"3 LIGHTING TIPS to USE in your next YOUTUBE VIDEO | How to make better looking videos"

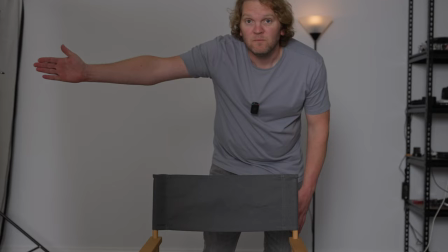Another way you can do this is just to use your hands, because you can usually see your hands. and if you see your hands disappear out of the frame without touching the thing means
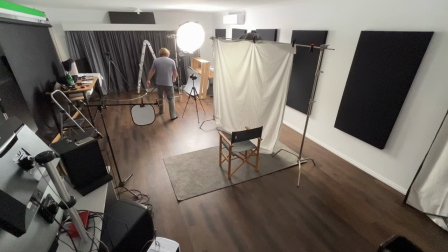you're probably good to go now we've got that sheet set up just going to position this light and to
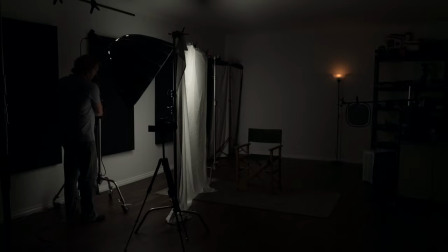do that I'm going to turn off this lantern so apologies if you see a bit of noise in this image if I've boosted it in post we're just going to position this maybe drop it down a bit and all we're trying to do here is get the light to light up a bigger
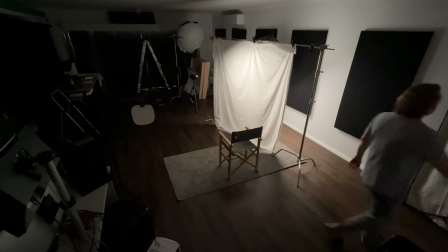surface area here just tweak that a little bit what I'm also going to do is just use this
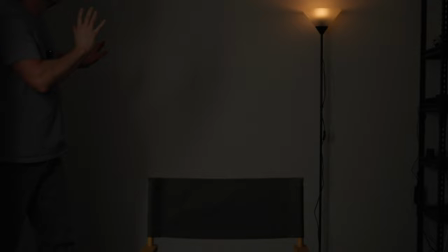just to block off some of the light hitting that back wall because what I don't want is more reflections on that back wall. Because we've basically added another layer of diffusion that this light is traveling through it's going to mean that the light hitting
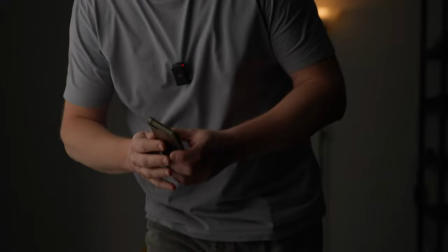the subject is now going to be darker which means we either have to increase the brightness of the light or increase the exposure in the camera.
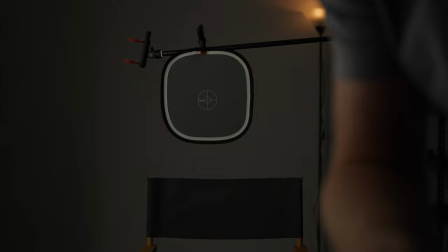So what I'm going to do bring back our trusty gray disc and I'm just going to increase the exposure of that light till we get the zebras on here. I'm maxed out now for the output of this light. We still can't get the right exposure.
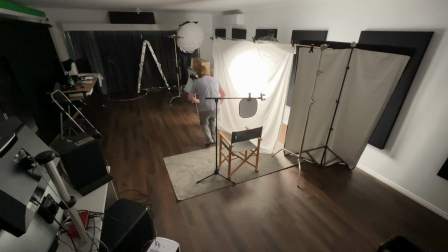So what I need to do now is I can either use a lens with a wider aperture or increase the ISO.
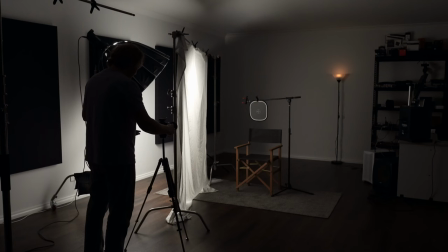So let's just go and increase the ISO and as I'm doing that just checking out the zebras on the display here.
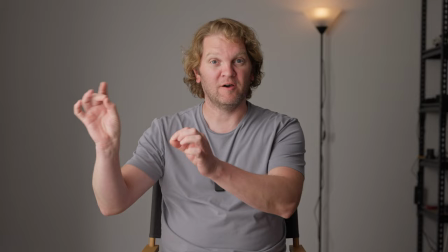So this is what it looked like with the smaller light source and this is what the shot looks like with that bigger light source.
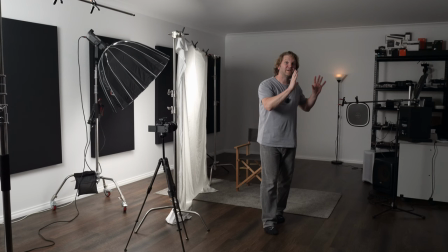Let's take things to level three now and get negative. Negative fill or neg is where we take light away from certain parts of the image. All you need to do this is some black material,
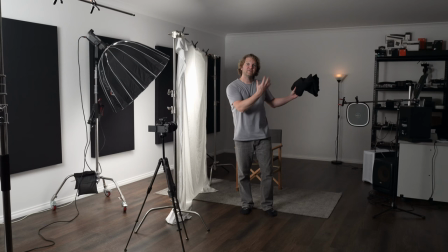some black phone board or some black cardboard for example and then just position it opposite the light to increase the amount of shadows on this side.
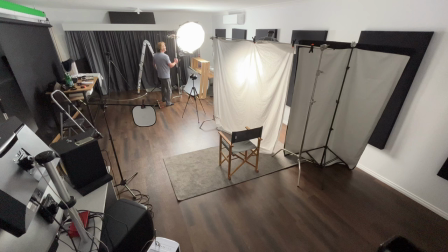Just going to use this material and I'm going to grab this contraption here.
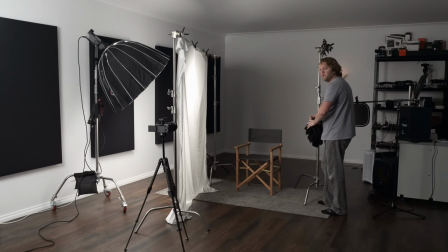This is just a C stand that I've put two arms on and what I'm going to do is we want to position this close to this side of the subject so the opposite side to the light.
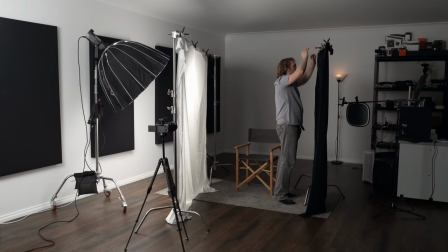You don't want to actually see it in the frame. So I'm just going to unfold this and then we'll just hang it up here. I've actually got two pieces of this so you can experiment with different sizes of negative fill and also distance from the subject just to get different looks.
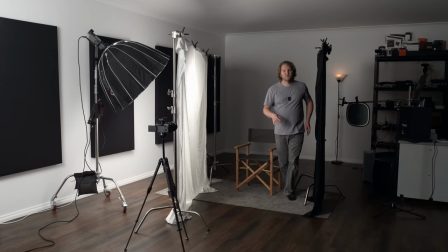If you've got any gaps you can always use another clip just to bring the pieces together. Next thing to do is position this so it's not in the shock.
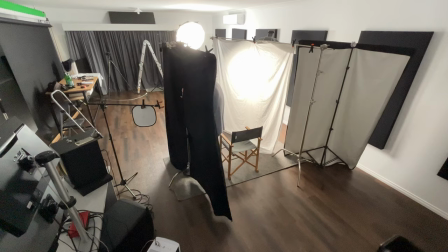So I'm using the 50 millimeter lens I can get this fairly close especially closer to the camera just looking in the camera's viewfinder there
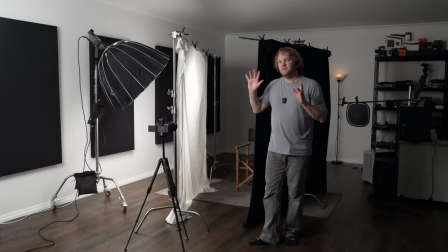you're seeing how close we can bring that and also going to do the same for this back end so even though we've added this negative fill on this side
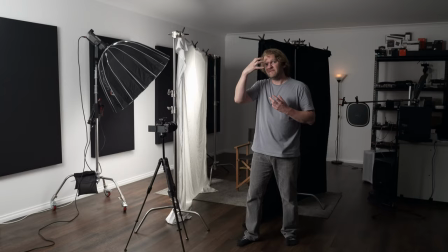we don't have to modify the exposure from the main light if we don't want to because it's still going to be lighting up that lit side of
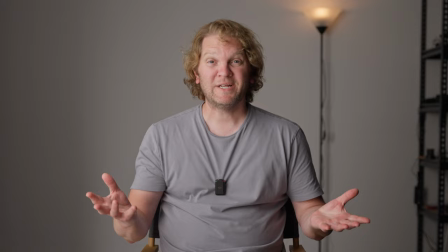the face with the correct exposure so this is what the shot looked like with no negative fill and this is what it looks like with that
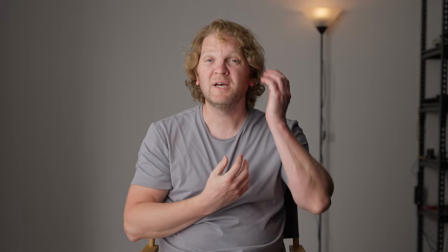negative fill added in this shot you should notice that this side of the face is a bit darker that
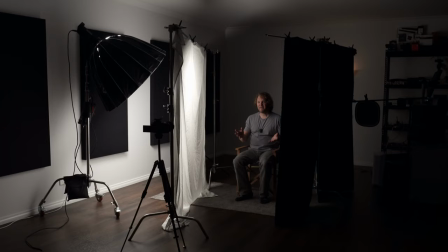some of these areas around here and maybe under here have a bit more shadow than the previous version. Making better looking, better sounding and better edited video is what this channel is all about. If that's useful to you make sure you subscribe and hit that notification bell and for more tips on making better looking videos check out this playlist next and hopefully I'll see you in the next one.